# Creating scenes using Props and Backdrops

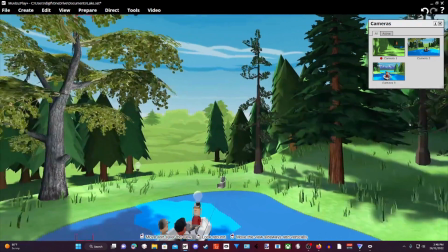I made the trees cartoony, the pine trees cartoony. now whenever you're creating a
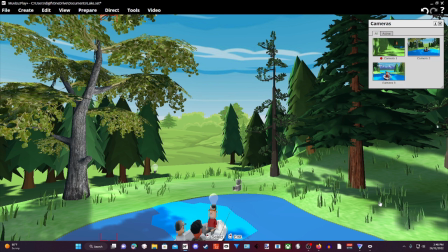set and a set for a scene for one of your cartoons you kind of want to make everything match you just don't want to mix reality into cartoon and stuff like that and i have slapped uh an example in
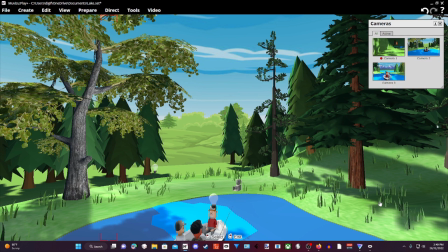here and hopefully you already know what it is you already spotted the thing that doesn't really belong into a cartoon world okay when you mix cartoon and uh something that looks more realistic into an one environment
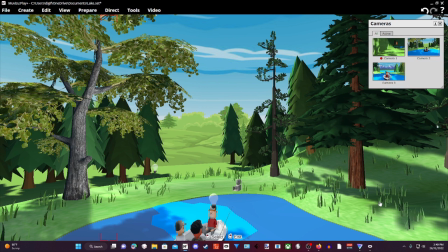it it just sets it off bad and you don't want that you know um it just
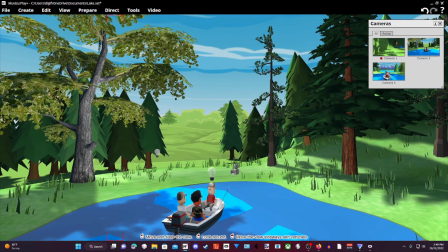throws everything off is what I meant to say it throws everything off so what is
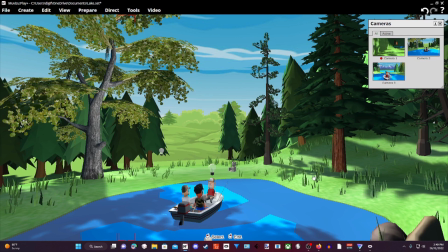it that we need to change there is something here that looks realistic than the other things it's a tree it's the tree on the left it's this tree right here now I slapped this in here to show
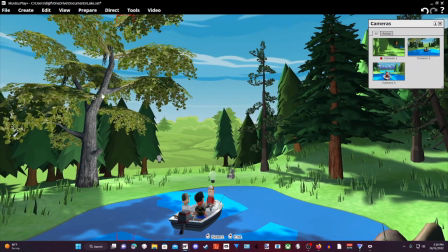you what I'm talking about so this is a realistic looking tree and I have a
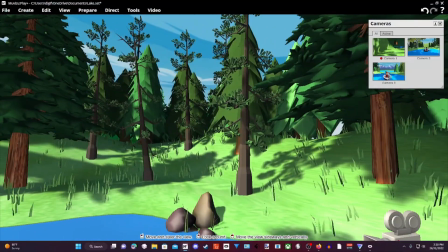cartoony a cartoony background that I created okay so with that
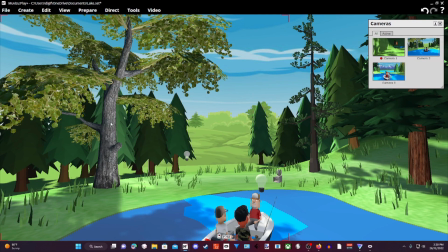said this tree doesn't really belong into a cartoon world unless we're making a realistic looking environment so we're not doing that so what we're going to do
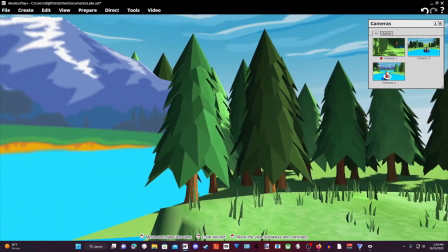is we're going to delete that tree okay so we got that tree deleted and
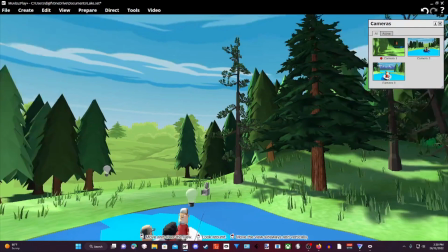we're going to replace it with another tree and we'll use a tree that I already got and we'll just
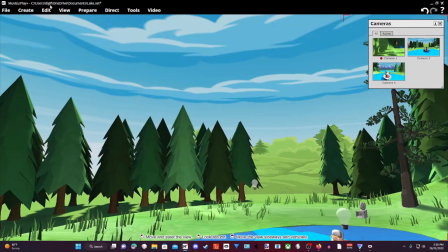like copy this pine tree and we'll paste that pine tree right over
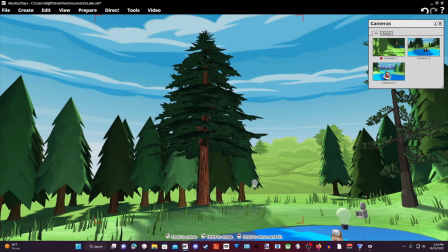here okay now like I said a
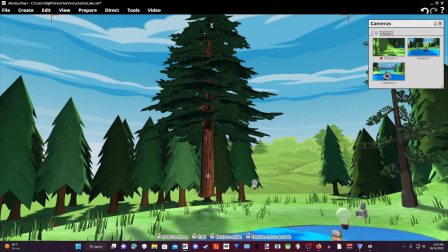long time ago whenever we're building a set it's all and you can't and say you see how this This tree just stopped to mid-air. I can't get it in nowhere because of the friction in between both meshes. The mesh of the ground that I've created and the mesh of the tree.
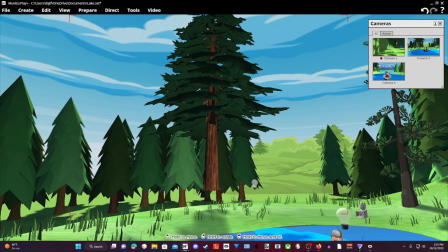There's friction in between those and that keeps it from touching each other. Now like I said before, we want to create a little area in our timeline to put everything together,
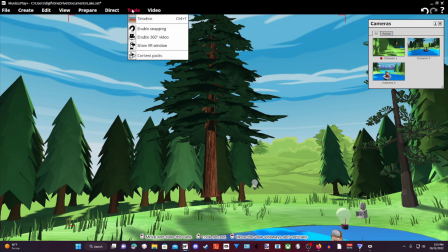to put our environment together. Okay, so I'm going to open up the timeline, and you can see right here,
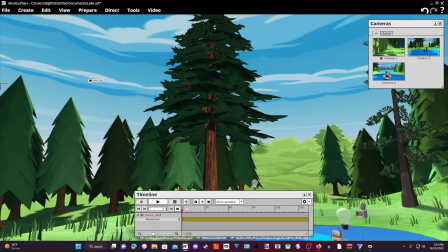okay, with everything else, I have a keyframe right at the beginning of it, all right? And once I get all my keyframes into place, I kind of want to stretch that timeline out right here, like that.
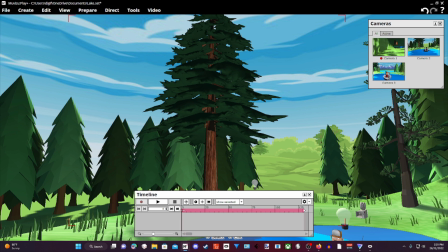Okay. And I want to grab the other end of it. And I want to make a space, an empty space right there. So this right here will be what I call our safe zone, our building zone.
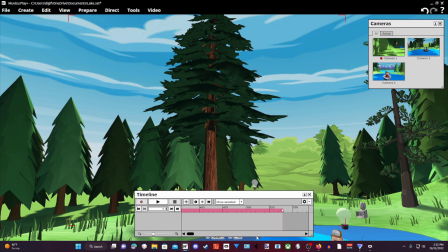And this over here inside the pinkish timeline will be our animating zone. So anytime we're animating and moving things around, we won't be touching things over here.